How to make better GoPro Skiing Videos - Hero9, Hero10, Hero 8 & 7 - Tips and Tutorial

Hey everybody! Today I will give you a few tips on how you can improve your ski and snowboard videos and make them more interesting. My name is Werner, I live in the Italian Alps and this channel is about filmmaking and GoPro. Have fun with this video!
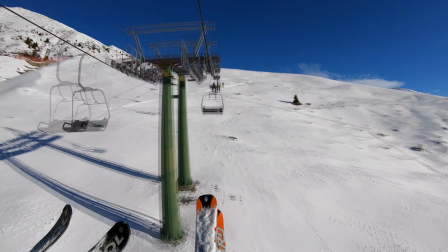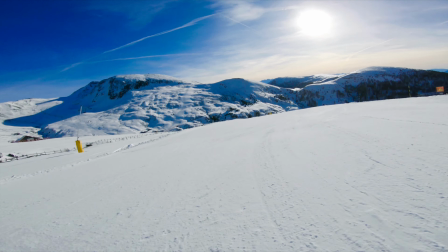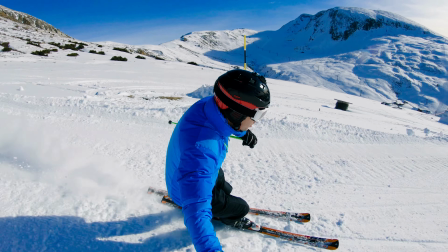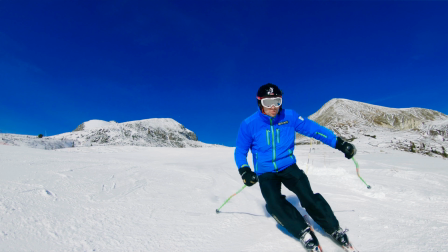I am not a professional ski racer and I'm also not able to make a double backflip. Most people who use a GoPro for skiing are probably in a similar situation. Nevertheless, I would like to create exciting and entertaining videos with my GoPro. And that brings us to the main problem. Often you simply attach your GoPro to your helmet and film your descents. The result is then often a bit monotonous. If not something extraordinary happens, then you won't watch your videos very often. I have tried lots of things in the last few years to improve my GoPro videos. Today I would like to share with you what works well for me. So here are my 5 tips for more interesting ski and snowboard videos. If your main story is that you ski or snowboard down the slope, then BRoll is everything that has to do with your ski trip but does not directly show you skiing.
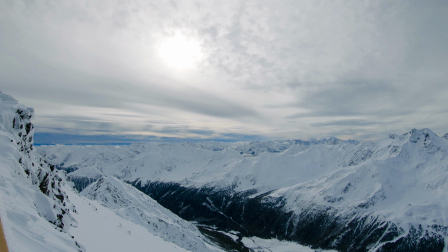96s
Examples for BRoll could be the mountain panorama, how you put on your skis,
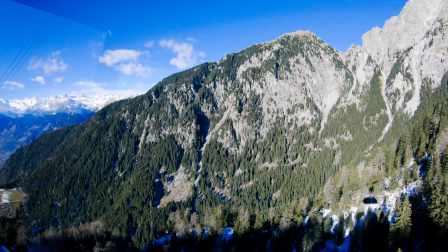101s
or maybe even a simple ride on the ski lift, which I showed in my short intro in the form of a time-up video. BRoll will definitely enhance your video and provide more variety. You should try different settings for different situations. As I explained in my video about the GoPro settings for skiing, I usually use 4K 60 with the field of view wide as the default setting for skiing.
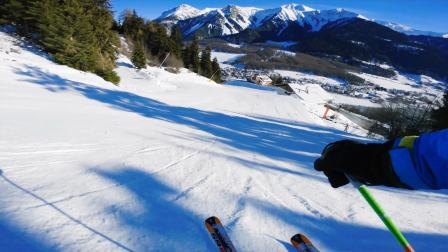124s
However, depending on the situation and mount, I adjust the settings and use the field of view super view for POV shots to increase the field of view at the top and bottom.
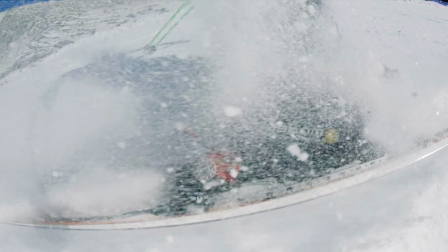132s
For close-ups and slow motion shots, I sometimes use 1080-40 to create a 10% slow motion. Think about which settings you want to use and try out different things. Then you can decide for yourself what you like and what you don't. I would recommend that you try different mounts as well. Most skiers only use the helmet mount, which I can understand well. For the helmet mount you don't need any other accessories and it doesn't disturb you while skiing.
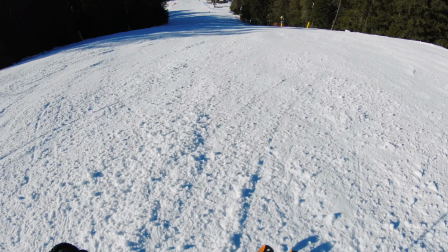160s
But the helmet mount also has disadvantages. Its elevated position creates a rather unfavorable angle, and especially if you want to see the slope, your skis and the panorama in the same image, the helmet mount will not be the best choice.
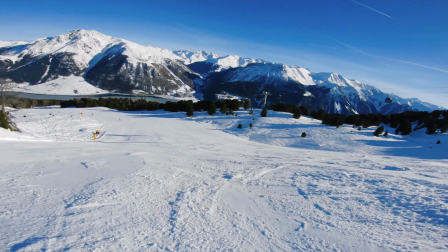173s
You should have a look at the chest mount, it creates a much more favorable angle. It also doesn't disturb you while skiing. Since the additional weight of the camera cannot be felt at all on the chest mount, it may be even more comfortable than the helmet mount. I will certainly make a video about the different mounts. Don't forget to subscribe to the channel if you're interested. As you have probably noticed, I also often use a pole to film myself or to show different angles. And that brings us to my next tip. Try different angles. By that I mean taking images from the side, close to the ground, from behind and so on.
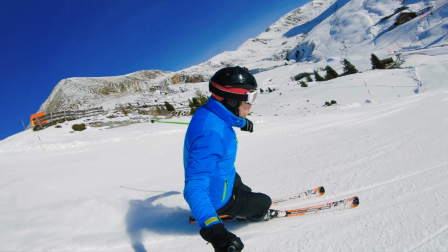209s
You will see this will give your video a lot more variety and you will also have more fun editing your video. If you use a pole to shoot these angles, please don't forget that safety always comes first and always make sure that the slope is clear. In my intro sequence I used a few effects and transitions just to make the video more interesting. The use of certain transitions is controversial in filmmaking and not everyone likes them.
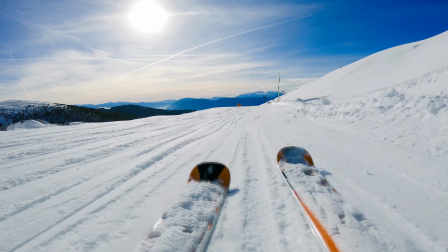235s
But since this isn't about making professional movies but just about making a video that's fun, you should try some effects. For the transitions there are preset packs for your editing software. You can of course also learn how to create them yourself.